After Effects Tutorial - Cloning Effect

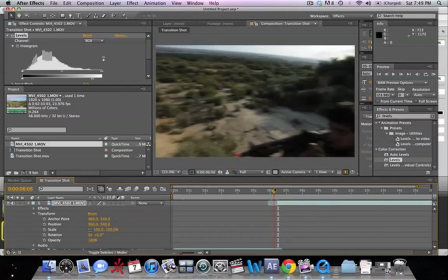And then it pans over. So that's a pretty smooth transition right there. Again, when you're shooting, you want to make sure that your shutter speed is probably around 120 or less.
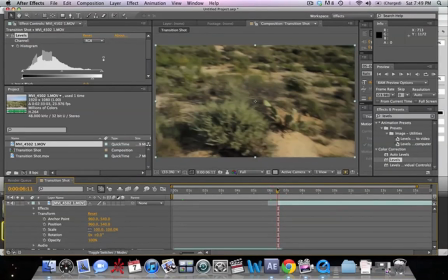That way you have a decent amount of motion blur, which masks the transition effect.
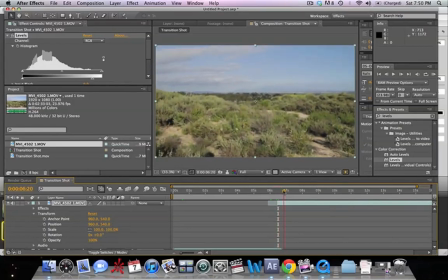You can see we have this terrible shadow there.
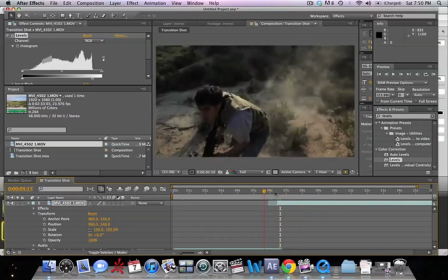not something that we can't fix with just kind of cropping in the shot a little bit.
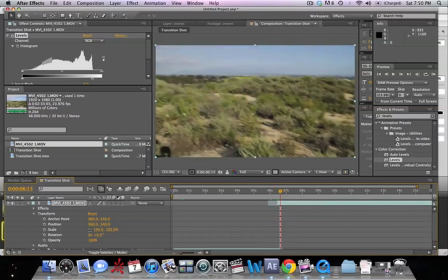Another thing that we're going to do here is if we kind of run through this here,
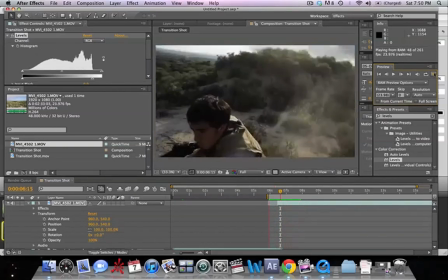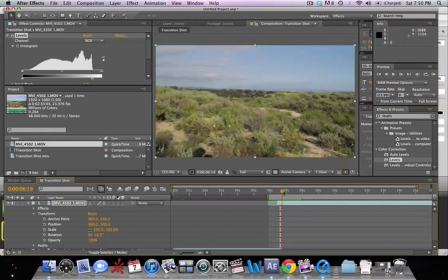we can kind of see that it stops abruptly. So what we want to do is add a nice camera shake so that it kind of eases into that shot.
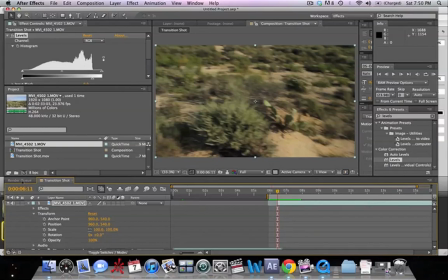So, what we're going to do is we're going to take this shot and make it into a new composition
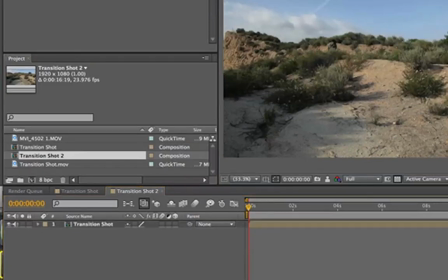and then we're going to add a camera shake to it.
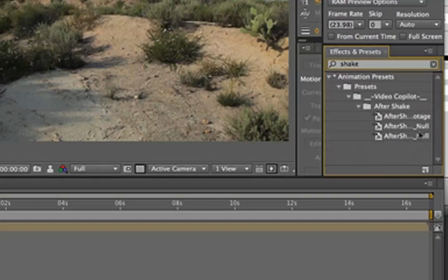So we're actually just going to hit shake and we're going to add that to our footage.
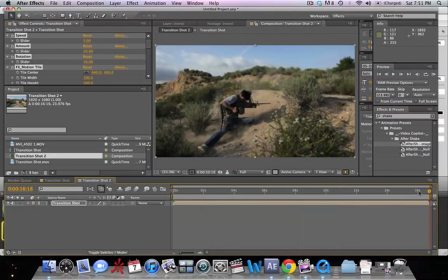And it's not going to start until we get up here towards the end.
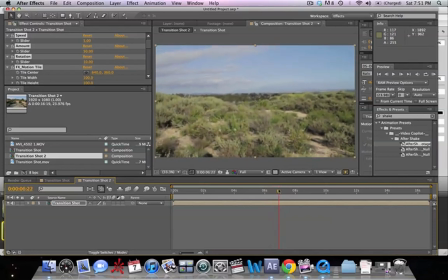It's going to start right about here when it ends, so we'll go right there and we're going to change our speed.
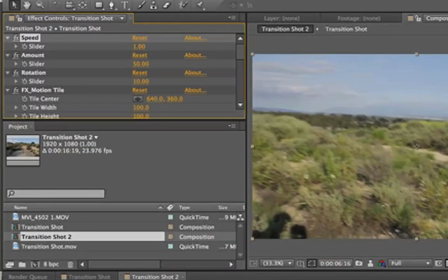Let's try one and see how that shake looks.
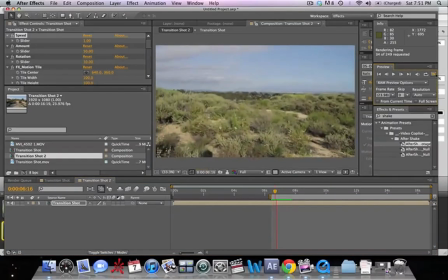It's probably a little too much, or not enough shake there. We want to get some more shake going on.
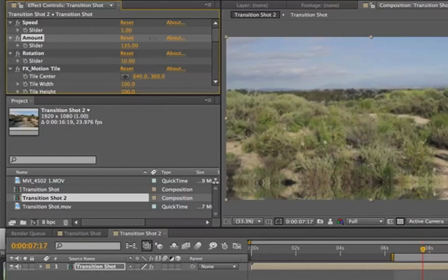So we're going to select that. We're going to make it the positioning of the shake higher. and we're going to make the speed
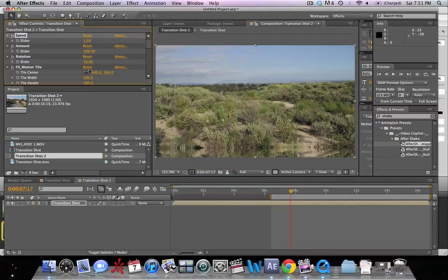probably let's try 1.5 and then another thing we're gonna do is we
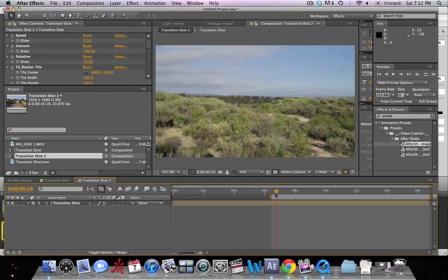can see that we have that shadow there so once it gets to
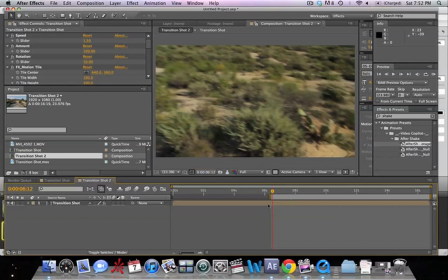this point right here we're actually gonna scale up so
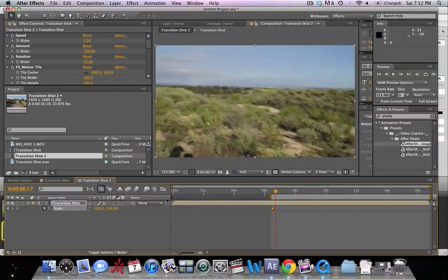set a key frame there and then from the time that it gets to right here where the shadow starts to begin.
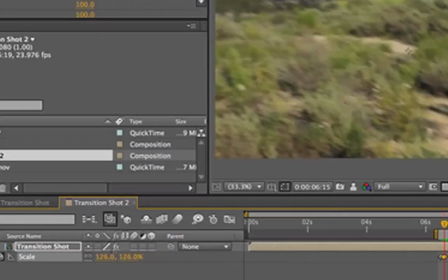We're going to scale it so that we don't see that shadow.
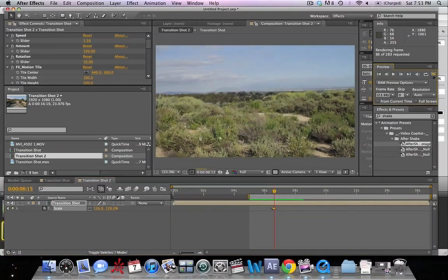Alright, let's take a look here.
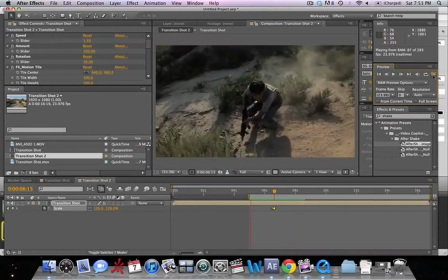We can see that the shot transitions over very nicely.
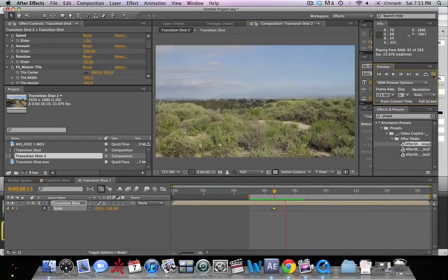We got a nice camera shake afterwards that adds to the illusion that it's a handy cam and that it's all one continuous shot. This has been VFX Bro with a brief tutorial and overview of the
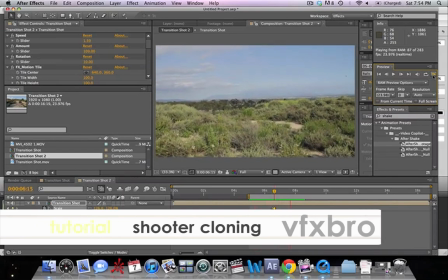multiple pull shooter effect in the Final Cut King YouTube Next Step video.